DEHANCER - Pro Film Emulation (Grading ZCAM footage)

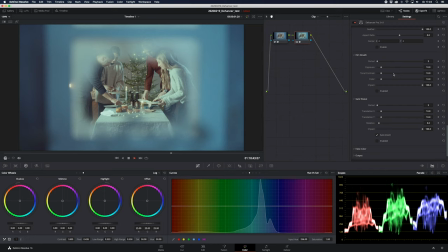[4:01]
So film breath is basically explained as if you were having auto white balance and auto exposure on your camera. It's color shift, exposure shift in the image that sometimes happen when you were scanning film.
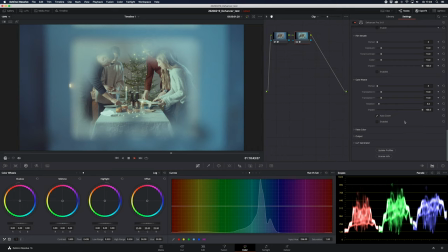[4:19]
Gate weave is also artifact that happens when you were scanning film. It's the movement of the film in the scanner, so it's making the film wobbly and flopping back and forth.
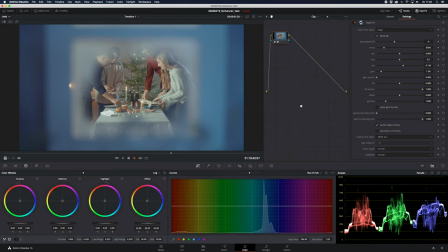[4:35]
So back to this image, we're gonna grade this now. We have the Rec. 709 here, or the C-Log color correction. We're gonna add another node and we're gonna put the Dehancer Pro on top.
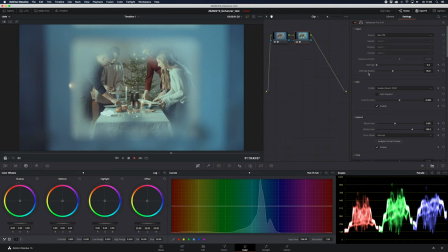[4:49]
As you saw before, it's kind of greenish tone on here. We're gonna change to Kodak Vision 350D, see what happens. little bit warmer tone. And we are going to put some tonal contrast on there and see what happens.
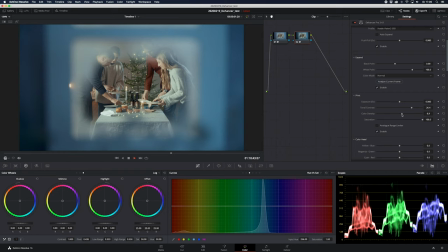[5:09]
Somewhere there. Also gonna push the color density a little bit more to make it pop.
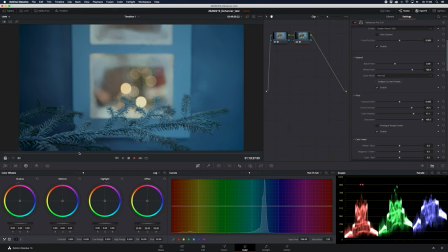[5:17]
Somewhere there I think we have it. Also gonna show the shot. We are going through a window here.
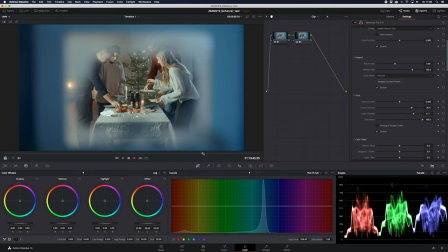[5:25]
And we're going inside here. So also wanna put some halation on top. See if we can make those lights, candle lights, and all the lights in the Christmas tree to pop.
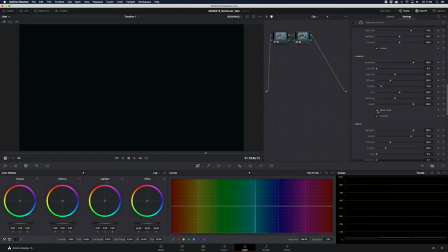[5:39]
I'll recommend using the mask mode to see where is the effect visible, and that's a good start so that you don't have to zoom in and all that to find where it is happening.
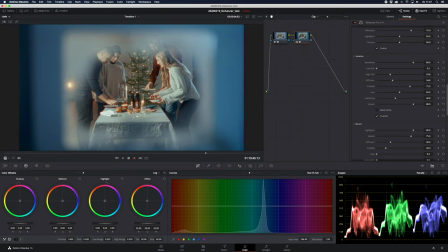[5:57]
Go back for the masking mode. You can instantly see what's happening around all the highlights here. And of course this is too much, at least for my taste. I will put it down a little bit.
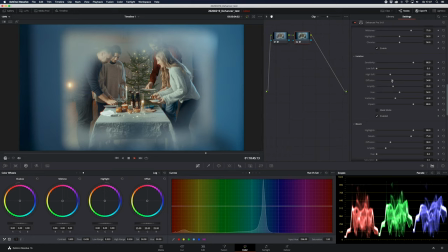[6:12]
I want the effect to be shown, but not too much, of course. I think there we're good. So if I enable and I push it down, if I enable and back and forth, you will see the effect around
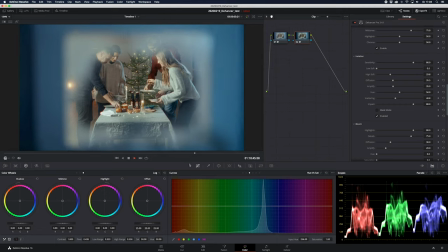[6:31]
all the way here. I'm quite happy about how this turned out, and let's do another one.
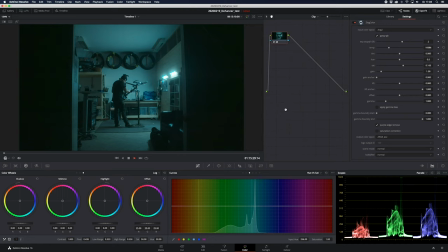[6:37]
So this is shot from a commercial that I make for a bike repairing company, and it's shot in ProRes 422 4K, and I've already applied the C-Log color correction tool, add another node, add the Dehancer Pro.
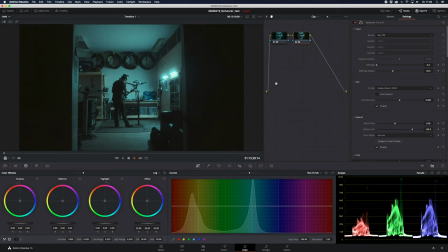[6:53]
Already from the what it looks now, I really like it. But we're gonna see if we can push it a little bit. We go down to the color head and try to just pull it back and forth, see what happens. I really like to just test it out. I like to pull back and forth and do the maximum and the minimum. That's the best way to see like how is the effect affecting the image. So I recommend doing that, not to just sit and pull a small amount all the time.
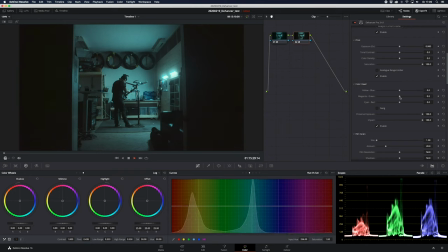[7:26]
You can do that when you are fine-tuning. That's my recommendation. We had cyan filters on two quasar tubes here, so it's already from start kind of blue-greenish tone, and that's what we want.
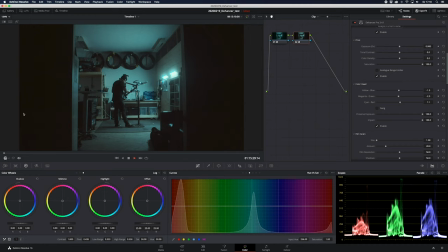[7:44]
But we also want a little bit more like the brown, reddish tones in the dark parts. I'm kind of happy about that. I'm gonna add some more color density to it, and then I'm gonna go down and add some more grain.
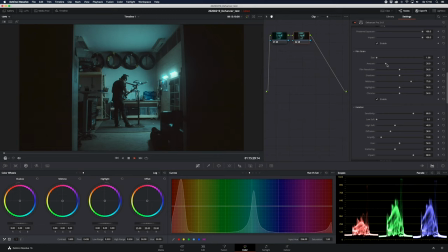[8:02]
So a nice thing about the film grain is that you can use the film resolution slider here.